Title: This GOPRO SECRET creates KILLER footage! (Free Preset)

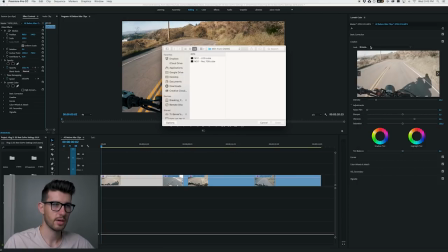Now, in order to bring that up, you just literally hit the look button, browse, and then select your preset.
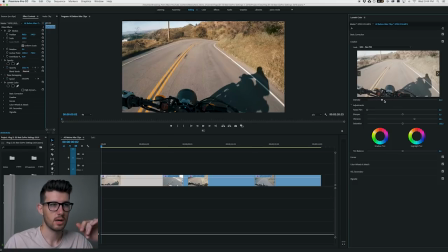When you install the LUT, it usually goes to 100%. You can see how strong that is. It actually doesn't look too bad, but at the same time, it doesn't look natural. So I highly recommend just finding the right portion to where you think it looks good.
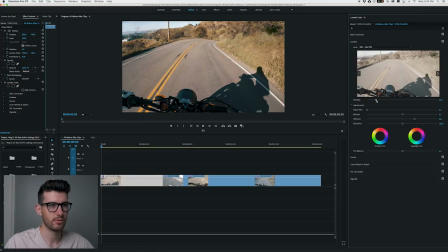I'm gonna go ahead and keep this percentage around 25% for a more natural look. I'm gonna go ahead and go into the curves panel here.
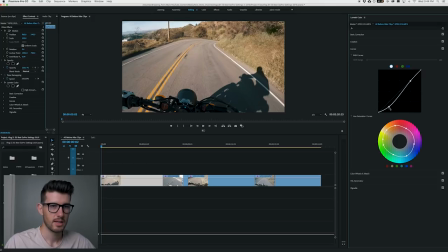In my curves, I bring down the shadows quite a bit. And the reason why is because it helps give that extra punch. You can see that. And you don't wanna crush them too much because that just looks unnatural. And then this is the cool part. So the hue saturation curves is one of the best things that I could recommend learning how to use in Premiere Pro.
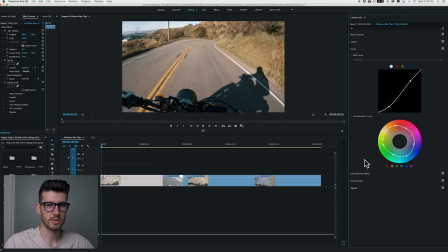And I think that Final Cut Pro has something very similar. Basically what this allows you to do is individually take the colors that you want. As you can see, there's all the colors on the color wheel, and you can individually select a certain section that you can bring up to increase or decrease a certain color. You say you have a shot and it's just naturally very green.
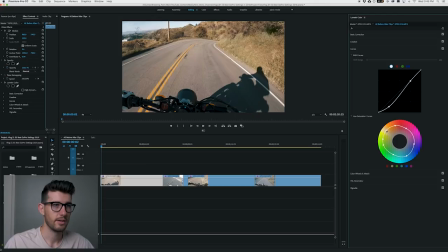However, you want a more desaturated look, you can take those greens and those yellows and you can bring them down and create this kind of like desert look. You can really go any direction with color grading. That's why I love color grading personally, because it's just so much fun to see the different kinds of looks you can create.
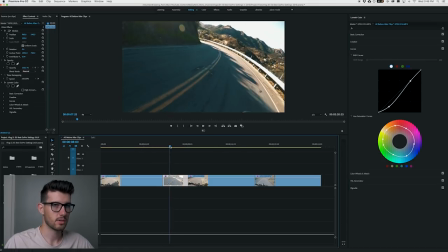Let's go ahead and go into this clip. This clip is a little bit more difficult and I'll show you why. You can see that it's extremely bright.
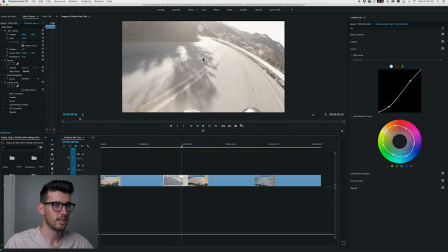However, that right around here, it's even more bright and you can't even really see the detail in the road.
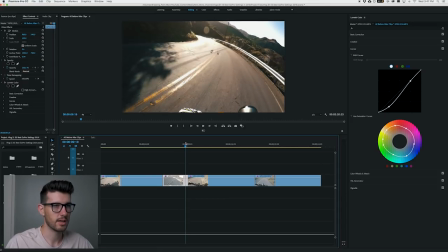It's just blown out. I kind of kept my shadows a little bit darker here. That allowed me to bring a little bit more detail out in the road.
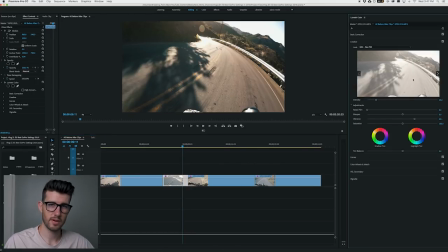I try to keep this preset at 25% over all of my clips, because when you increase the intensity of your LUT, it's gonna create the different colors. So naturally, it takes your greens and your yellows and makes them slightly more orange to match that orange and teal look. You wanna make sure that that color is consistent through all of your clips.
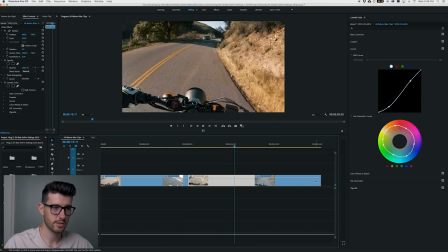The curves for the RGB and the hue saturation are the same around all the same clips, because those colors I want to be consistent. The only thing that I'm changing is my shadows, my exposure, my highlights, all of that stuff to kind of compensate for whether a shot is too bright or too dark.
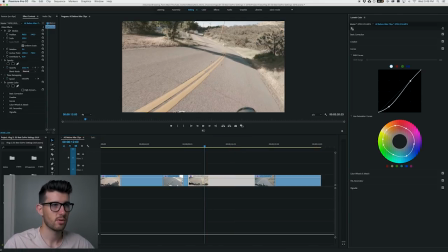So we're on the next clip here. This is the before and this is the after. You can see a lot more punch.
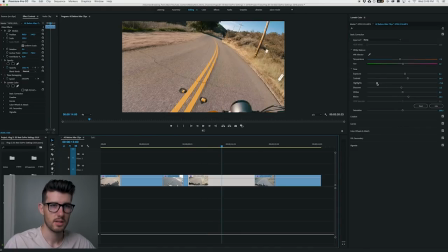And for this, you can see I brought my highlights down, brought the contrast up, my blacks up again.
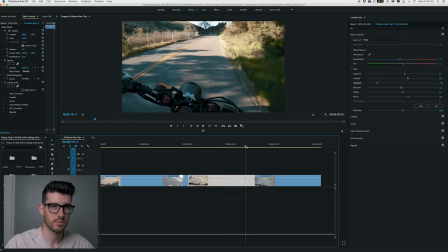The rest is pretty much the same.
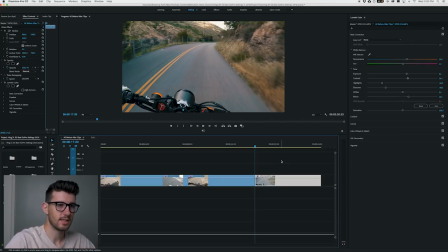This is actually one of my favorite shots, because on the edge of the road, you can see that all this brush is just kind of flying by and it looks super, super cool.
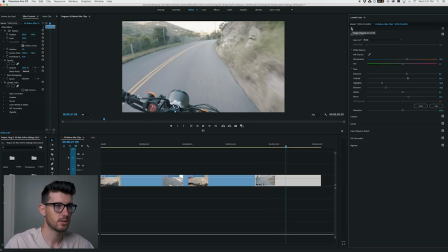And for this, I'll show you the before and the after. So let's actually go towards the beginning of the clip, because it was a little bit darker.
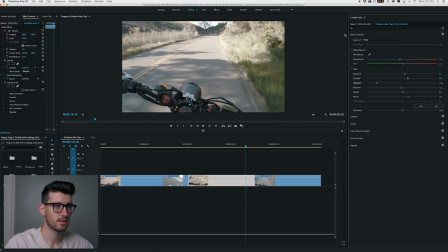So you can see it's a lot lower light than something like this. So here you got bright lights, and here it gets a little bit darker.
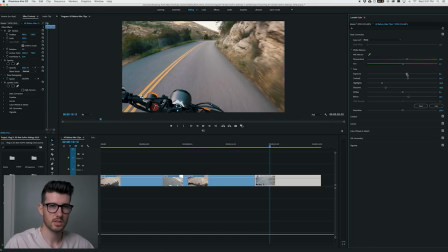So here what I did is I brought up my exposure just a little bit, and the exposure tab is extremely sensitive.
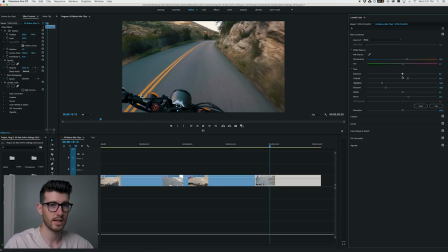This is what it was typically shot at, and I brought it up to 0.6.
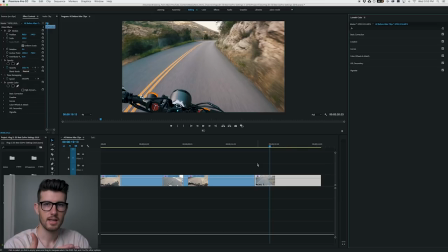Make sure that when you're recording your footage that you look at it in before you go into the post and make sure that your footage looks good, because in certain situations your camera is gonna either be too dark or too bright, and you wanna make sure that you get the best possible shot before you get to the editing room so that you have less work to do once you are sitting down and color grading your footage.
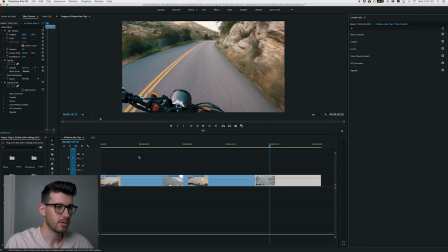I'll show you quickly how to copy and paste these LUTs. It's very simple.
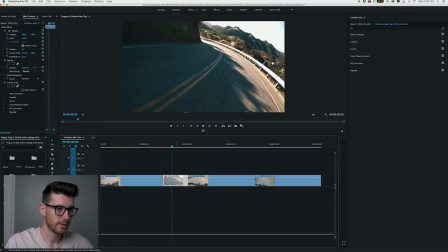You just hit Command C on your keyboard, and you can either right click and hit Paste Attributes, which is right here, and you can select which ones you want. For this, we just want the color and it's already applied, and you just hit OK and it'll automatically add that to your footage.
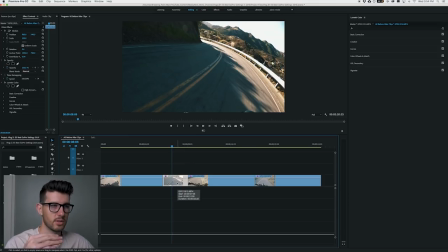Now make sure that when you copy and paste your clips, you still have to go in and individually adjust your basic corrections, which are your exposure, your highlights, your saturation, all that good stuff. If you enjoyed this tutorial, I ask that you leave a like, subscribe, and turn on the little bell so that you're notified for the next time that I release a video. I read all of your guys' comments, so please let me know what you'd like to see for a future episode. And as always, thank you for watching. I will see you guys in the next one. Peace.